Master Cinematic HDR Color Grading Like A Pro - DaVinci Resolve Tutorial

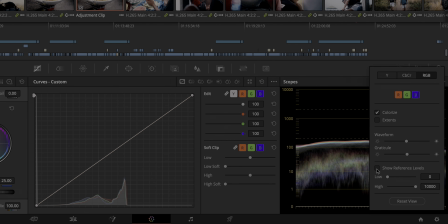[8:00]
I also recommend going into the scopes menu and activate show reference levels and set one of those to 203, because that adds a white reference line at 203 nits brightness in your waveform monitor,
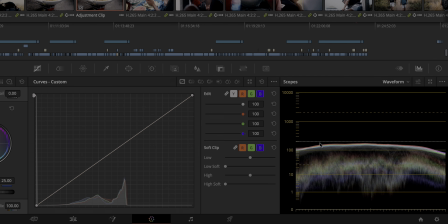[8:13]
which is where your diffuse white point should be for the type of HDR we're using here, which is HDR PQ, by the way. That might sound confusing, but it's actually quite easy to understand. Diffuse white essentially means everything that's total white, like bright white clothes, white text, etc. Then SDR that usually sits at 100 nits together with things like the sun or so, which would usually be brighter than clouds or text.
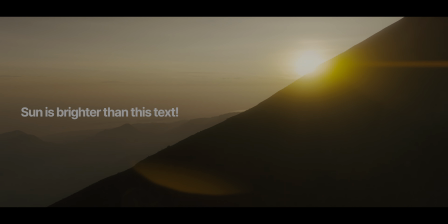[8:39]
And guess what? In HDR they are actually brighter.
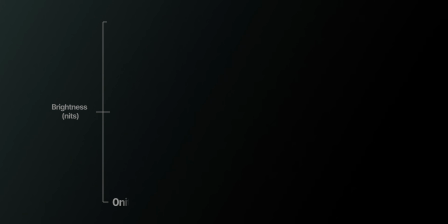[8:43]
And this white line that you just set to 203 nits marks the spot where highlights turn into those spectral highlights. So things like text, bright white paper, etc. should sit around the 203 nits line when you color grade,
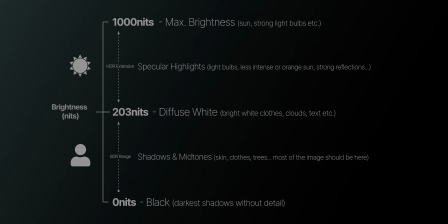[8:57]
and everything brighter than that, like light bulbs, the sun, bright clouds, and strong reflections, should be above this line. And everything darker than that, like skin, plants, etc., all your midtones and shadows, should stay below this line. This keeps your footage looking balanced and professional, and by color grading this way, you also avoid this overly bright and saturated look that we're so used to getting from HDR footage. Of course, you can sometimes break this rule. Nothing is set in stone in videography. There are sometimes cases where, for example, super bright skin that's directly hit by the sun might be above this line, but generally you should stick to this rule.
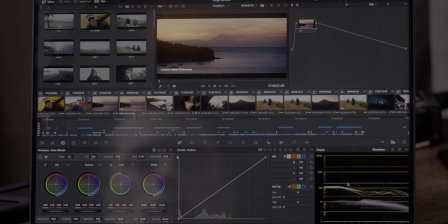[9:34]
Let me also show you a few examples here. So if we look at this shot, for example, you notice that nothing goes beyond this line because there are no bright highlights, and therefore even SDR would have enough dynamic range to show this shot.
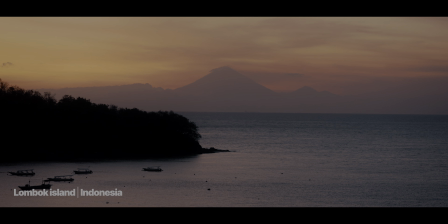[9:47]
And that's where I'm not making use of the extended highlights range of HDR, because that would simply look bad.
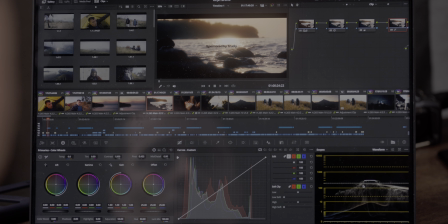[9:55]
On the other hand, if you're looking at this shot here, you notice that only the reflection on the water lives above the 203 nits line and all the rest stays below.
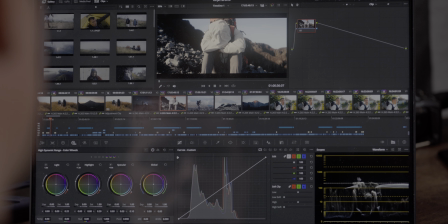[10:03]
And in this shot here, only the white jacket of our guide is somewhat on the 203 nits line, slightly above it, because the sun was quite harsh and I wanted the color grade to reflect that. But that's a good example for diffuse white.
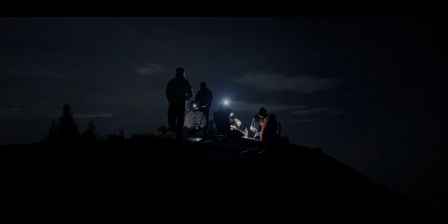[10:17]
And in this night shot here, you can see that only the headlamps cross the 203 nits line, while most of it doesn't even reach 10 nits brightness.
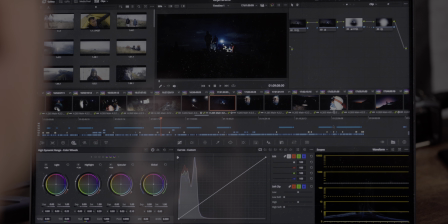[10:25]
And the jackets the light falls on, which are midtones, are somewhere between 10 and 203 nits. So you see, HDR mustn't be everything super bright and overly saturated. You can use it to make rather cinematic and filmic looks better by giving the highlights a bit more room. And that is also my approach to HDR. I don't want these crazy HDR looks that we are so used to. I want to use the capabilities of HDR to make what I already would do in SDR better. That leads us to grading HDR, which I basically explained already, like use this 203 nits line to be sure everything is correct. So if you skipped to here with the YouTube chapters or so, go 1 to 2 minutes back and watch, because there I explain it. And when it comes to grading, I recommend using the HDR color wheels in Resolve a lot,
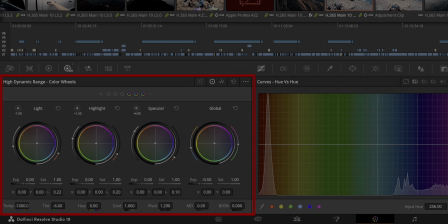[11:15]
because these let you adjust the blacks, dark areas, shadows, lights, highlights, and specular highlights separately. So these tools give you more control, and I also like how the global slider behaves to change exposure, because it feels a bit more like done in camera.
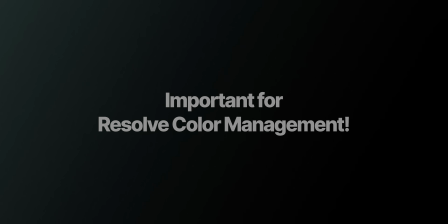[11:31]
And also about grading, there's one more thing you should be aware of even before you go on your computer, and that is that you would always have to shoot in log if you shoot this process on your camera. Like if you're on Sony, shoot S-Log3, Fujifilm, F-Log2, Canon, C-Log2 or 3 depending on the camera. But you always want to shoot in log profiles, because those give you the highest dynamic range of your camera and also 10-bit, and both are necessities to color grade HDR.